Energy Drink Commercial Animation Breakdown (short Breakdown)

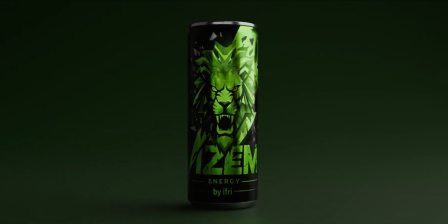Hi friends, today I'm going to break down how I made the first part of a product animation video I created using Blender,
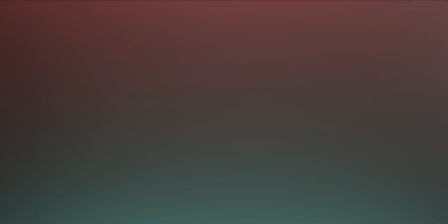After Effects, DaVinci Resolve, and Pure Ref. You can find the full animation video on my channel, and let's get started.
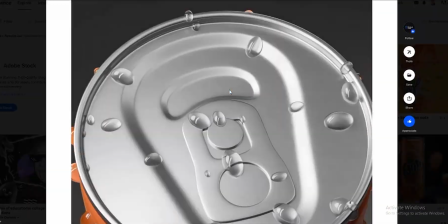First, I dove into Behance, Dribbble, and Pinterest looking for inspiration.
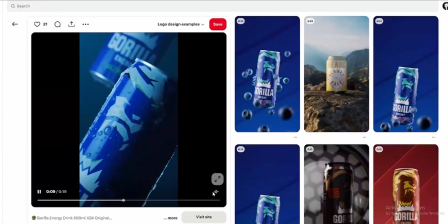The main challenge I faced was finding the right vibe for the video, because I want the opening to feel aggressive, energetic, and packed with motion.
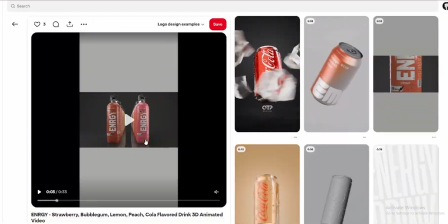Honestly, I felt lost at the beginning, and it took a serious amount of time.
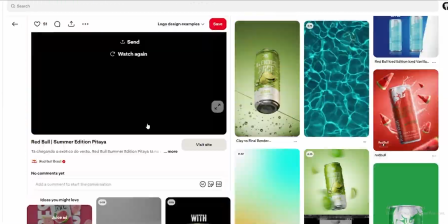But that process helped me a lot in developing a solid vision of what I wanted to create and how I wanted to approach it.
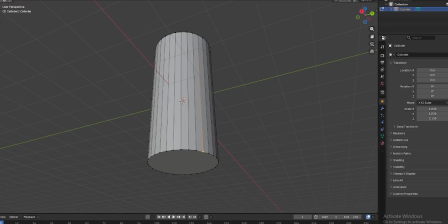Then, I started modeling the can in Blender. It wasn't a big deal, it was a simple and straightforward process.
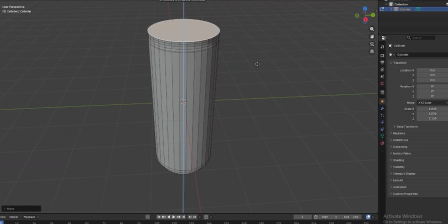I thought about downloading a ready-made model from CG Trader, but I chose to make my own and keep a little dignity.
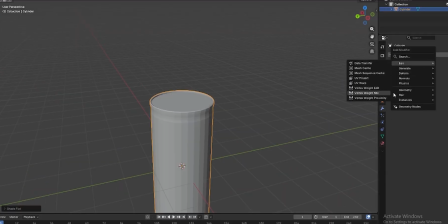That way I had a clear understanding of my geometry, making UV, unwrapping, and texturing much easier later on.
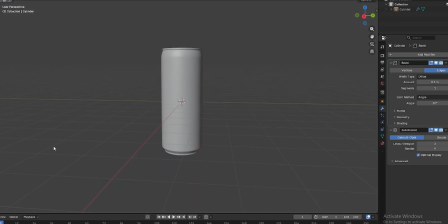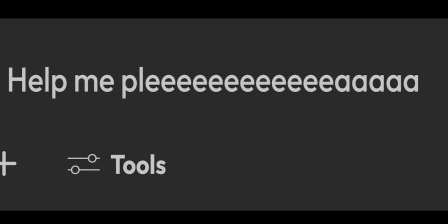Then I had to sacrifice a bit of my dignity and use AI to redesign the can packaging. But hey, you can't blame me for that. I'm not a graphic designer anyway.
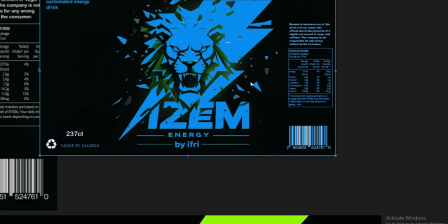After that, I sorted out my ideas and the AI-generated references by throwing them into a mood board in Pure Ref.
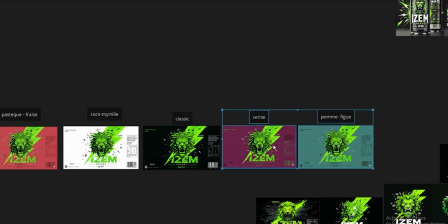And I named each flavor so I could easily recognize them later when animating. Then I put together a storyboard, even if my drawing skills are pretty bad.
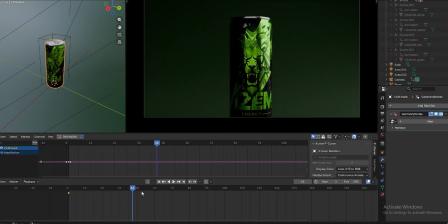Here it comes, the animation. It was the most fun part of it all, but it took me hours to dial in a setup that actually satisfied me.
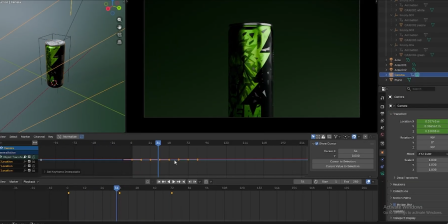I knew I wanted something dark and intense while sticking to the brand colors, but the final look wasn't clear in my head from the start.
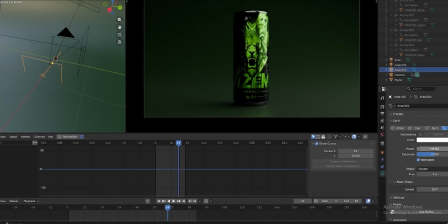I knew I wanted something dark and intense while sticking to the brand colors, but the final look wasn't clear in my head from the start. Even so, I'm not fully satisfied with the outcome, and I feel like I could have pushed it even further. Lighting-wise, I pushed it as low as I could while still keeping the can details visible,
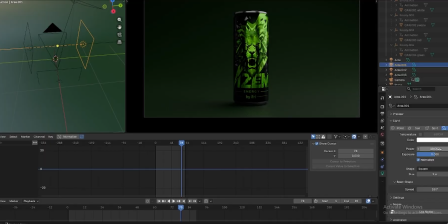aiming for a balance between a dark, moody atmosphere and clear readability of the product.
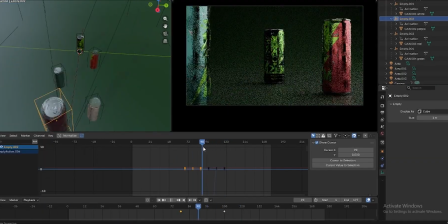On the other hand, I chose to keep the animation as simple as possible.
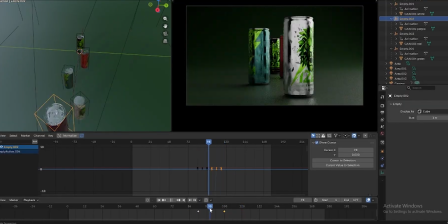No hush movements, no pop-ins or pop-outs, splashes, just clean slides from left to right.
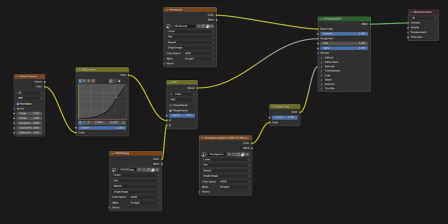And if you wonder about the texture, this is the shader node setup I used.
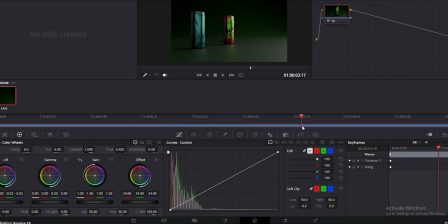After that, I moved the project into DaVinci Resolve for a subtle color grading pass, enhancing the colors and dialing in the dark atmosphere I was looking for.
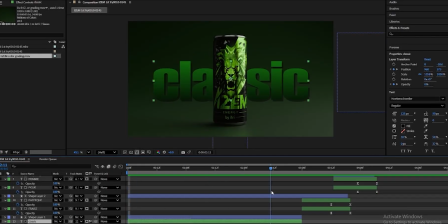Finally, I brought the video into After Effects to add the flavor text.
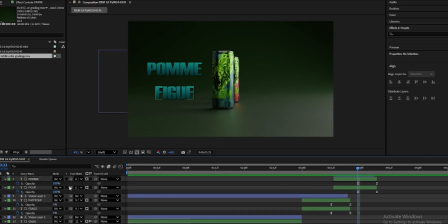The idea was to have the text appear from behind the can while the can slides smoothly into its position, keeping everything subtle and clean.
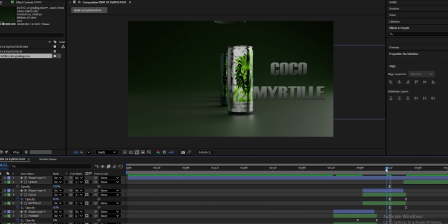I wanted the typography to support the product without stealing focus, adding a touch while still keeping the overall look simple and controlled.
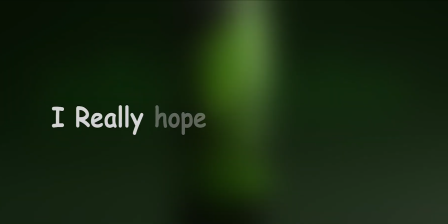And that's all for this video. I really hope you enjoyed it and found it helpful.
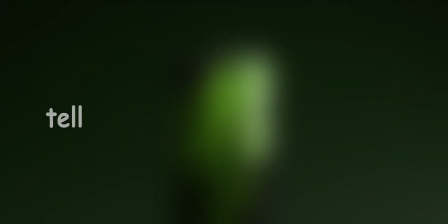If you did, let me know what you think in the comments and tell me if you'd like to see more videos like this.
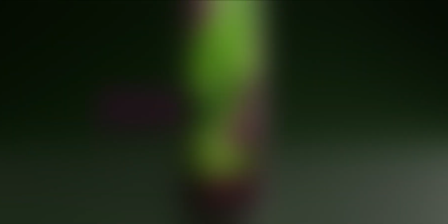Thanks for watching, and I'll see you in the next one.